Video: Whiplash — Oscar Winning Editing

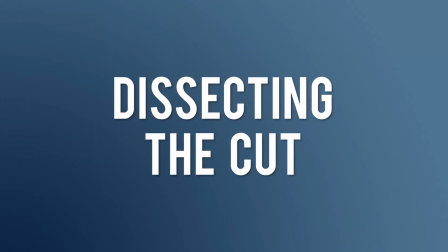15s
Welcome, this is Dissecting the Cut. Today's video is on Whiplash.
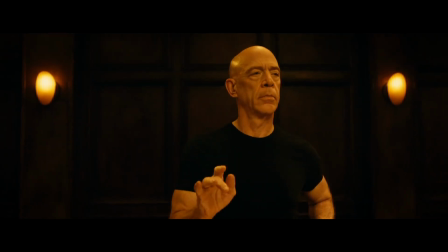20s
We're going to dive into the film to explore what makes it a masterpiece of film editing.
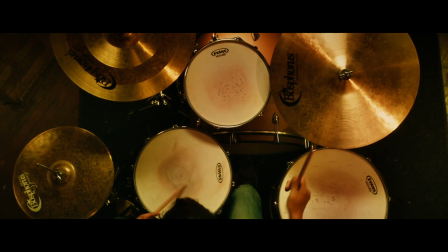25s
The number one reason is because of its use of collision editing.
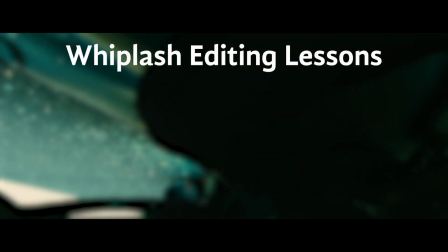34s
The first lesson to learn from Whiplash is how to use collision editing.
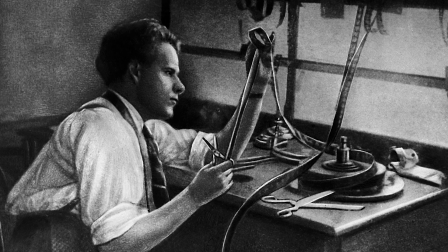39s
But first, what is that? Collision is a term coined by the great Soviet theorist Sergei Eisenstein.
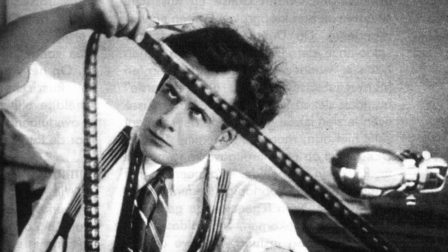46s
He theorized that when an edit occurs, that the two images collide to create new meaning.
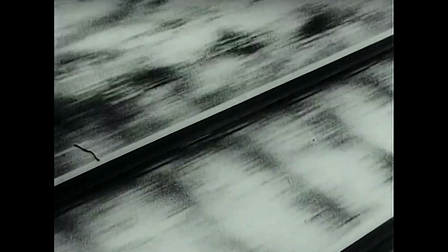52s
A plus B equals C. He believed in the synergy that editing can create.
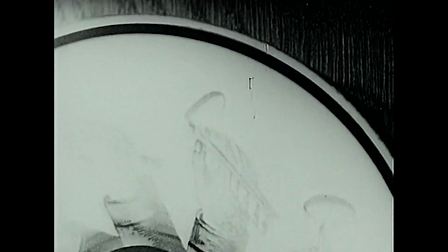58s
Collision is a style of editing that focuses on the differences between shots.
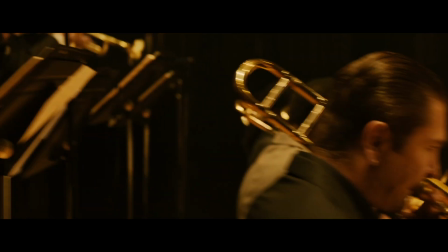63s
The collision might be between a close-up and a wide shot, or it could be between movement left to right with right to left.
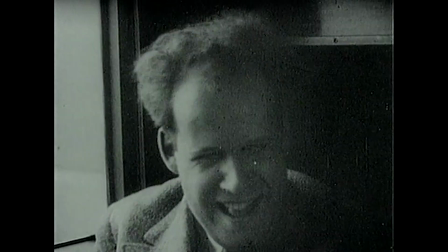70s
His idea was in conflict with his contemporary Vsevolod Pudovkin, who believed in linkage editing.
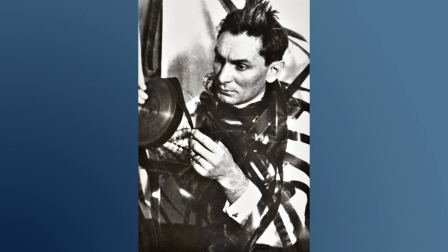77s
Pudovkin believed the purpose of editing was to link images together to build something bigger.
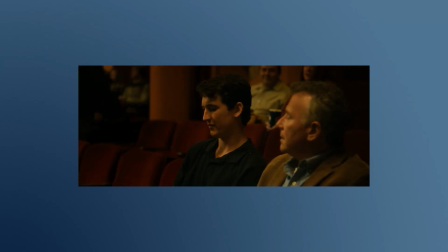83s
A plus B equals AB. He believed that shots were bricks built on each other.
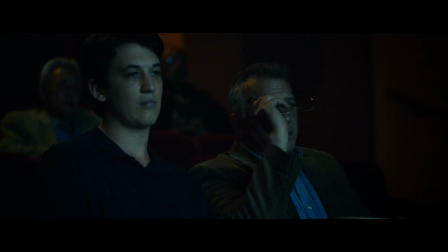89s
Linkage editing is all about making the edit invisible. This is the classic Hollywood style of editing.
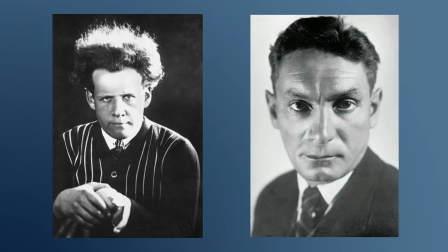96s
Eisenstein and Pudovkin were in conflict about their two ideas.
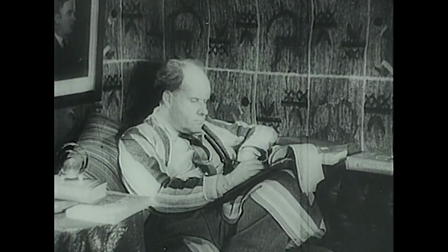100s
In fact, Eisenstein mentions in his essay that they would often argue with each other late into the night.
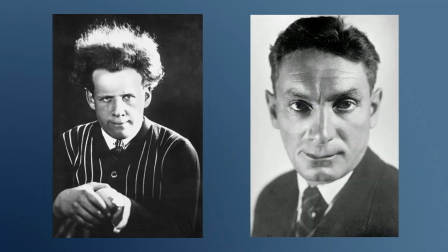106s
The thing is that both of them were right. In her book, Cutting Rhythms,
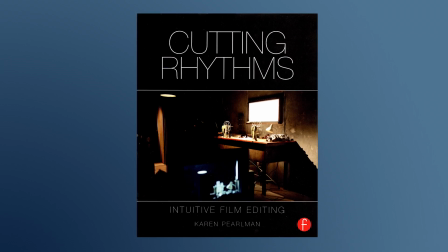110s
Dr. Karen Perlman explains how these two styles of editing create a spectrum on which an edit can fall between.
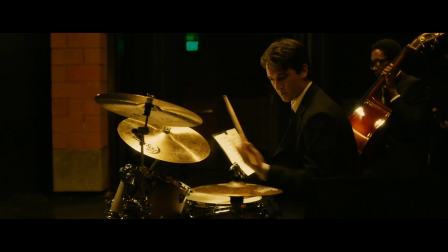118s
Both are legitimate ways to edit a film. Whiplash uses both collision and linkage editing throughout the film. But I think what was really great about what Damien envisioned for the film was, he really had in mind a lot of different editorial styles.
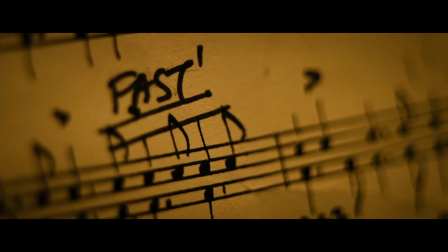134s
So he knew that the musical scenes and the rehearsing and the practicing would be fast and would be brutal.
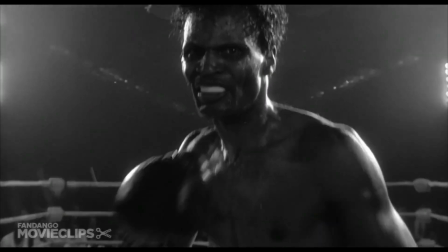142s
He wanted it to be ferocious. He said he wanted the musical scenes to feel like the boxing scenes from Raging Bull. He wanted the other scenes with other characters to have a different editing style.
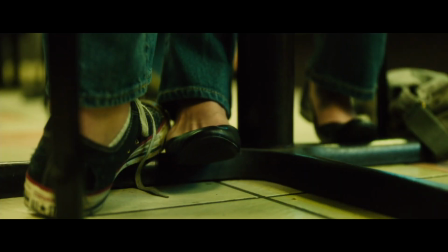153s
So the scenes with Andrew and his girlfriend, he wanted those to play the opposite.
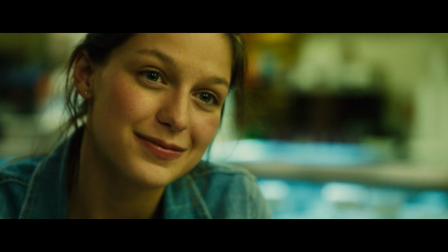159s
He wanted those to be gentle and romantic, and in that way they're very traditional.
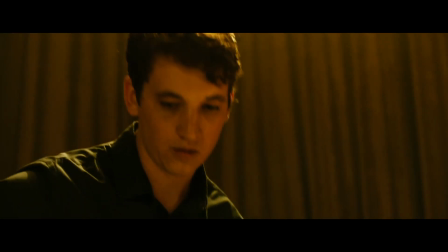164s
Since collision editing is used for the final scene of the film, that is what I want to focus today's video on.
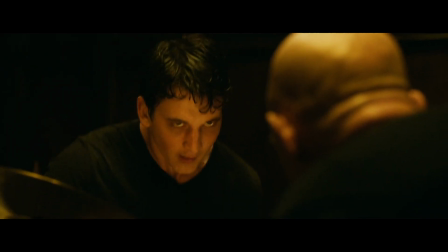170s
The first thing to know is collision editing is not just fast-paced editing, although that often plays an important role.
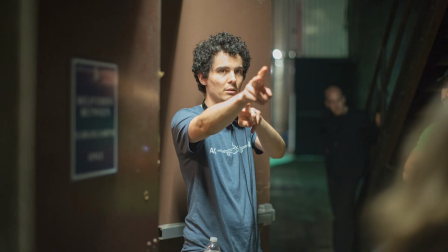181s
It is made possible through the directing of the shots. The shots that are cut together need to be in conflict.
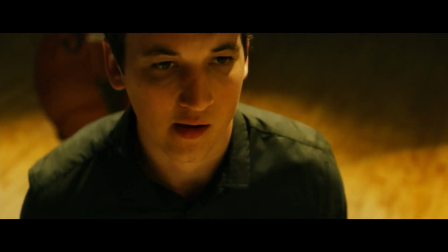187s
They need to be different from each other in specific ways. As you can see, there are many types of shots colliding in this final montage.
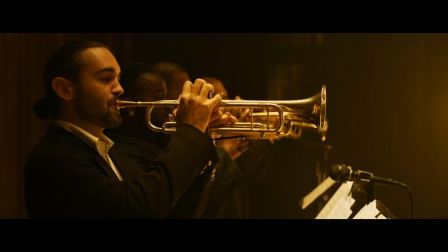196s
There are many cuts from wide to close-up, from stationary to camera movement, and from low angle to high angle.
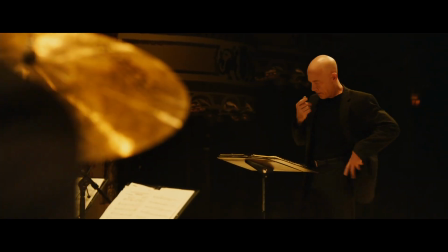202s
More important than the shots colliding themselves is the fact that Andrew and Fletcher are colliding during this whole scene.
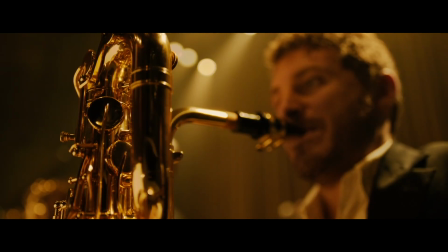209s
This last scene works so well because of all the insert shots. They are everything, and Damien Chazelle knew that. It was a very short shoot, 19 or 20 days. Something like that, but he did have a full day of inserts. And that, I thought, was very impressive for a movie of that size.
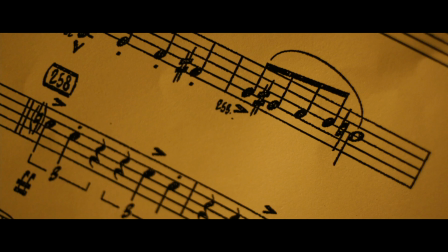228s
The insert shots are where a majority of the collision editing occurs. Let's slow down this cluster of collision edits to really see what's happening.
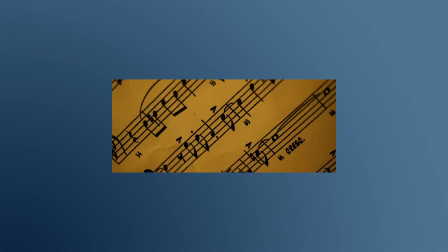236s
As you can see here, these music chart shots are colliding by cutting from diagonal up to the right, then diagonal down to the right.
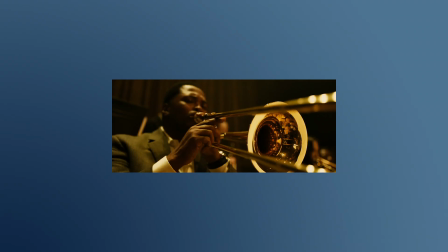244s
Then the next set of shots are colliding by cutting from the left side of a musician to the right side of a musician.
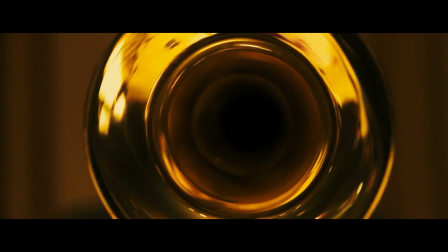251s
Then we cut to a trumpet shot, and then it cuts even closer.
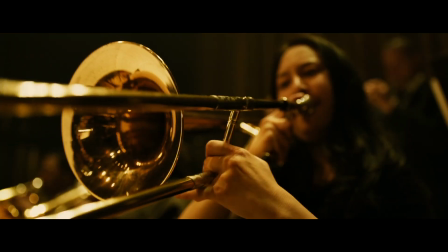255s
These are hard cuts that stand out and are flashy because they edit with the music so well.
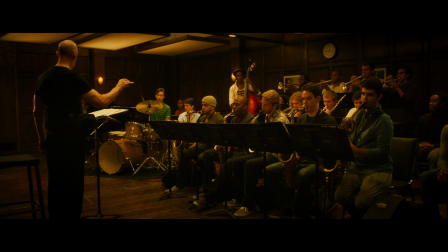261s
The cuts are far from being invisible, and that's alright.
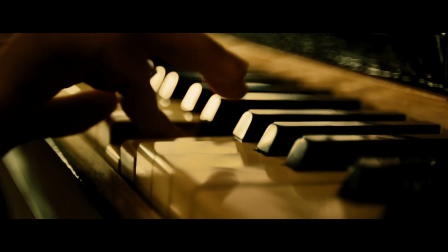264s
Collision editing is all about the edit being bold and stylish. It lets the edit come from backstage and take over center stage.
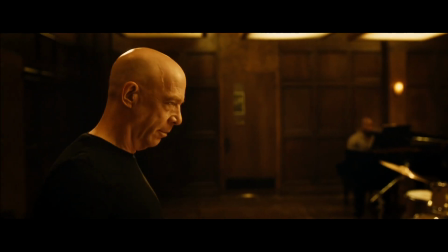272s
Collision editing can only be sustained for so long though, so you need to be decisive when to use it and when to release it.
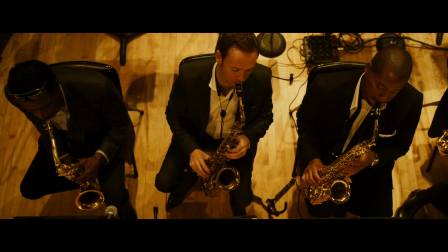279s
Let's take a look at another example. These shots are colliding, but for different reasons.
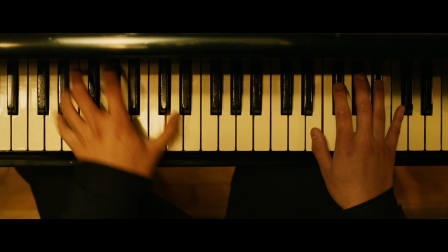285s
The first piano shot is colliding with the trumpet shot based on a dramatic change in camera angle.
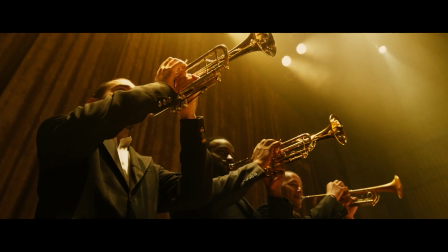291s
We go from overhead to low angle. Then the trumpet shot collides with the saxophone shot based on camera angle again.
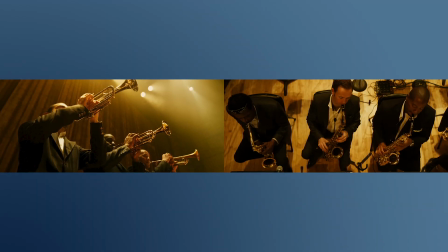299s
We go from low angle to high angle. Then we cut from the saxophone back to the piano.
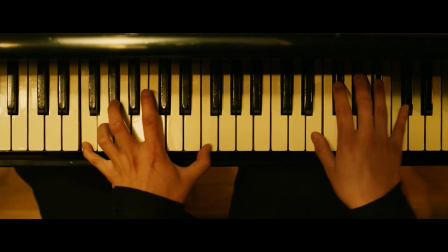304s
This time the collision isn't about camera angle, but shot size. We go from a wide shot to a close-up. The pattern continues again,
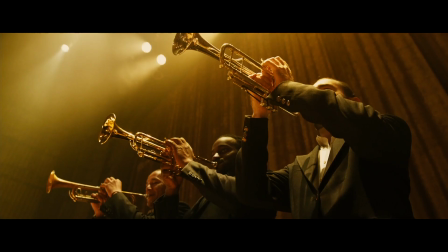313s
but this time, when we cut from the piano to the trumpets, something has changed.
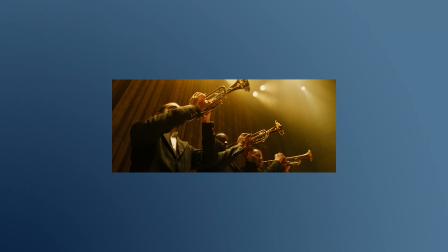318s
We see the same trumpet shot as before, but it's been horizontally flipped.
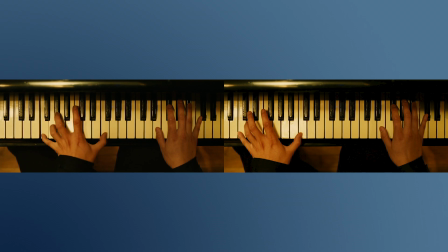322s
This adds a layer to the edit, making the collision different than the previous cut a few seconds before.
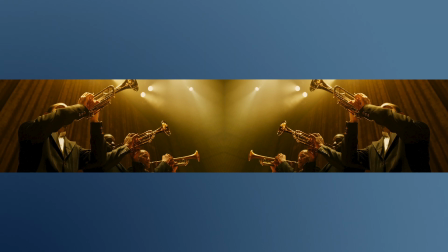329s
This is very resourceful editing. It works so well because of the fast-paced cutting.
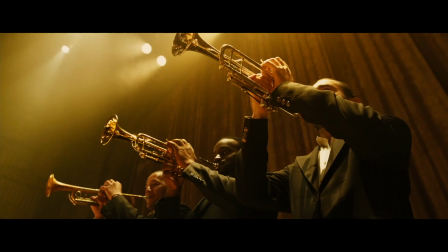334s
The viewer doesn't have time to realize that it's the same shot as before. In her book, Cutting Rhythms,
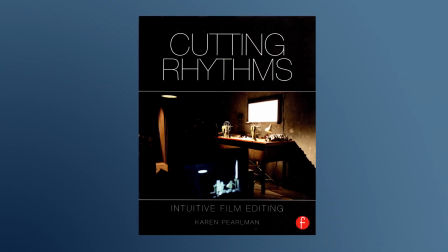340s
Dr. Perlman writes about how collision editing energizes the audience by forcing them to be more active viewers.
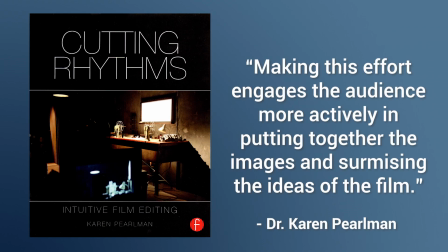347s
Making this effort engages the audience more actively in putting together the images and surmising the ideas of the film.
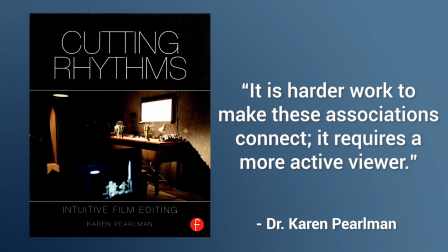355s
It is harder work to make these associations connect. It requires a more active viewer.
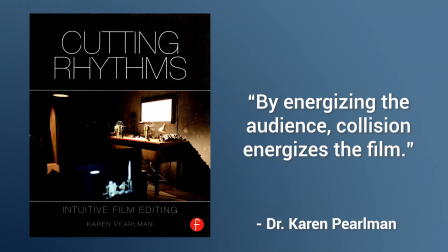361s
By energizing the audience, collision energizes the film.
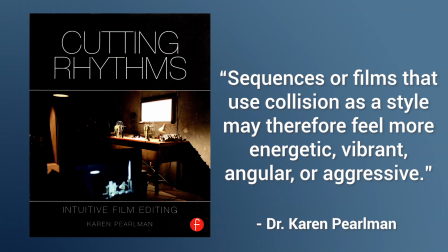365s
Sequences or films that use collision as a style may therefore feel more energetic, vibrant, angular, or aggressive.
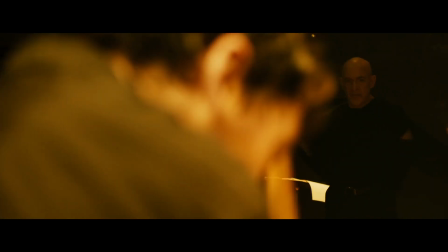373s
So collision editing energizes the audience and the film. This is something you can feel while watching it, even though you may not know where it's coming from.
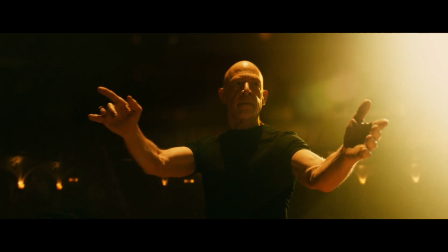381s
This is why the last scene feels so active.
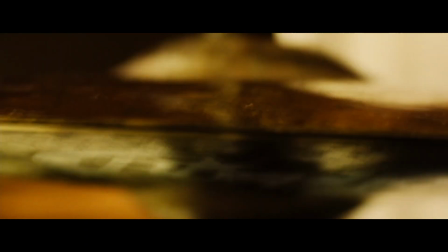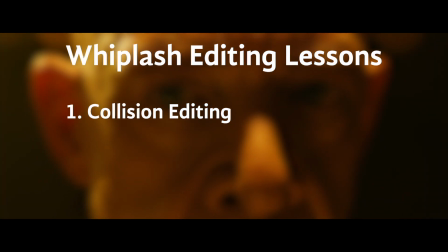393s
The next lesson to learn from Whiplash is how to use rhythmic structure in editing.
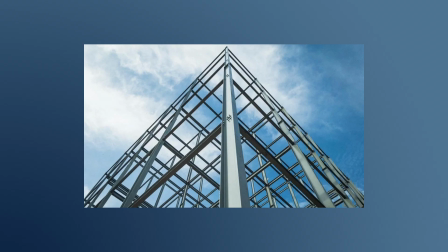399s
Rhythmic structure is assigning the film edit its own structure. This structure can be used for the entire film. It can even be broken down and used for specific scenes.
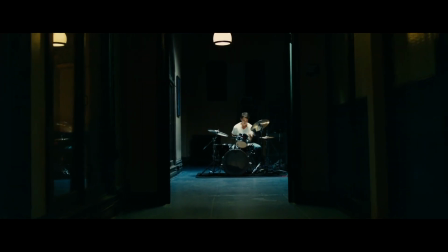409s
Since the story is centered on Andrew, an aspiring jazz drummer, Whiplash brilliantly uses the rhythmic structure of a jazz drummer.
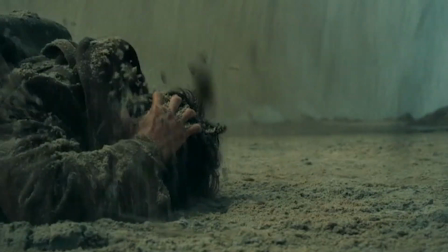418s
A great example from a different film is Dunkirk. Dunkirk uses the rhythmic structure of the shepherd's tone,
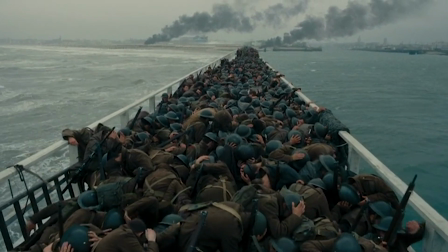425s
which is a music technique that creates the illusion of the music constantly rising.
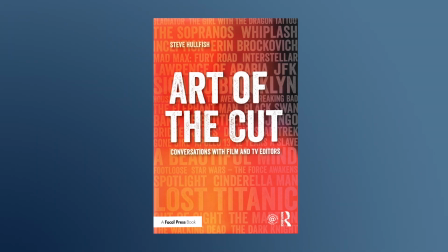430s
More on this in a later video. In the book Art of the Cut, Tom Cross says, "The drum playing in Whiplash,
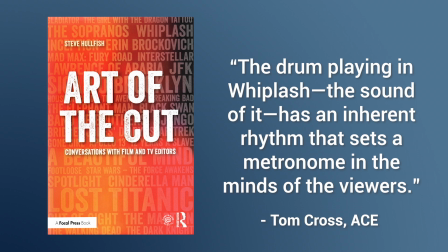437s
the sound of it, has an inherent rhythm that sets a metronome in the minds of the viewers. Its very existence in a scene invites a relationship with the image and sets up a sonic pattern that the picture can answer."
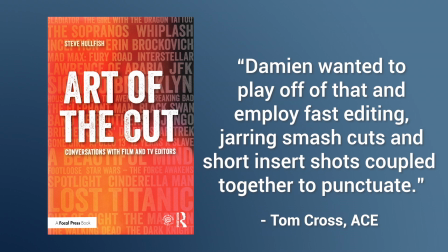450s
Damien wanted to play off of that and employ fast editing, jarring smash cuts, and short insert shots coupled together to punctuate.
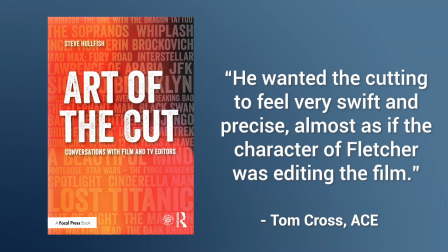459s
He wanted the cutting to feel very swift and precise, almost as if the character of Fletcher was editing the film.
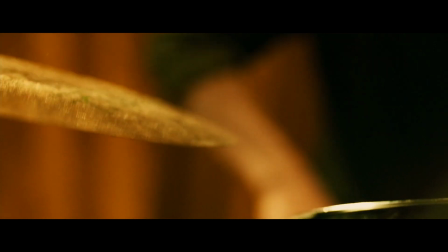466s
Editing is often referred to as the rhythm section of the film. This is because editing sets the pace for the film.
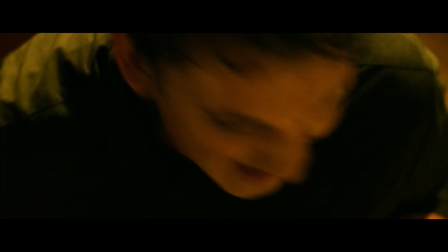473s
Tom Cross is essentially drumming, but with shots instead of drum hits.
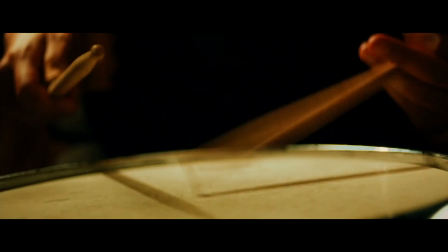478s
Each cut is like a hit of a drum or a crash of a cymbal.
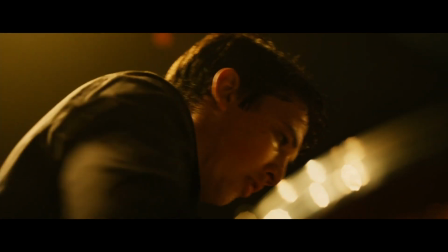482s
This adds an intangible quality to the edit that raises the quality of the film from masterful to
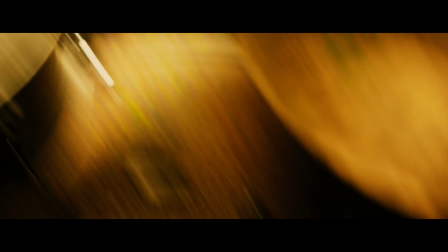489s
masterpiece because the edit is in perfect harmony with the film. The best example to show this is the section of the caravan performance I used to start this video.
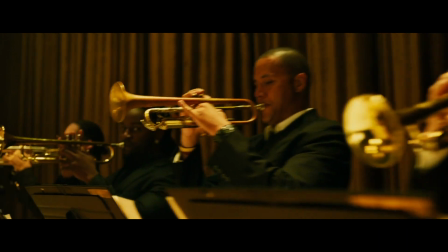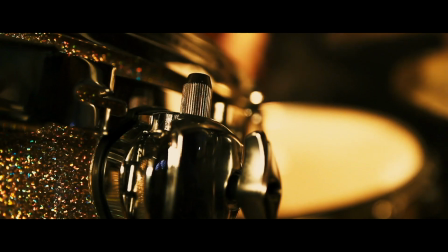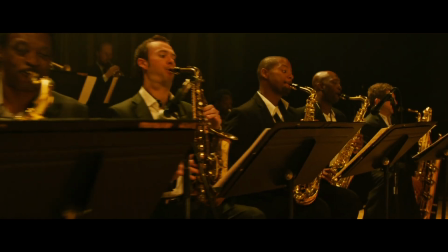509s
As you can see, the edit is in perfect sync with the music.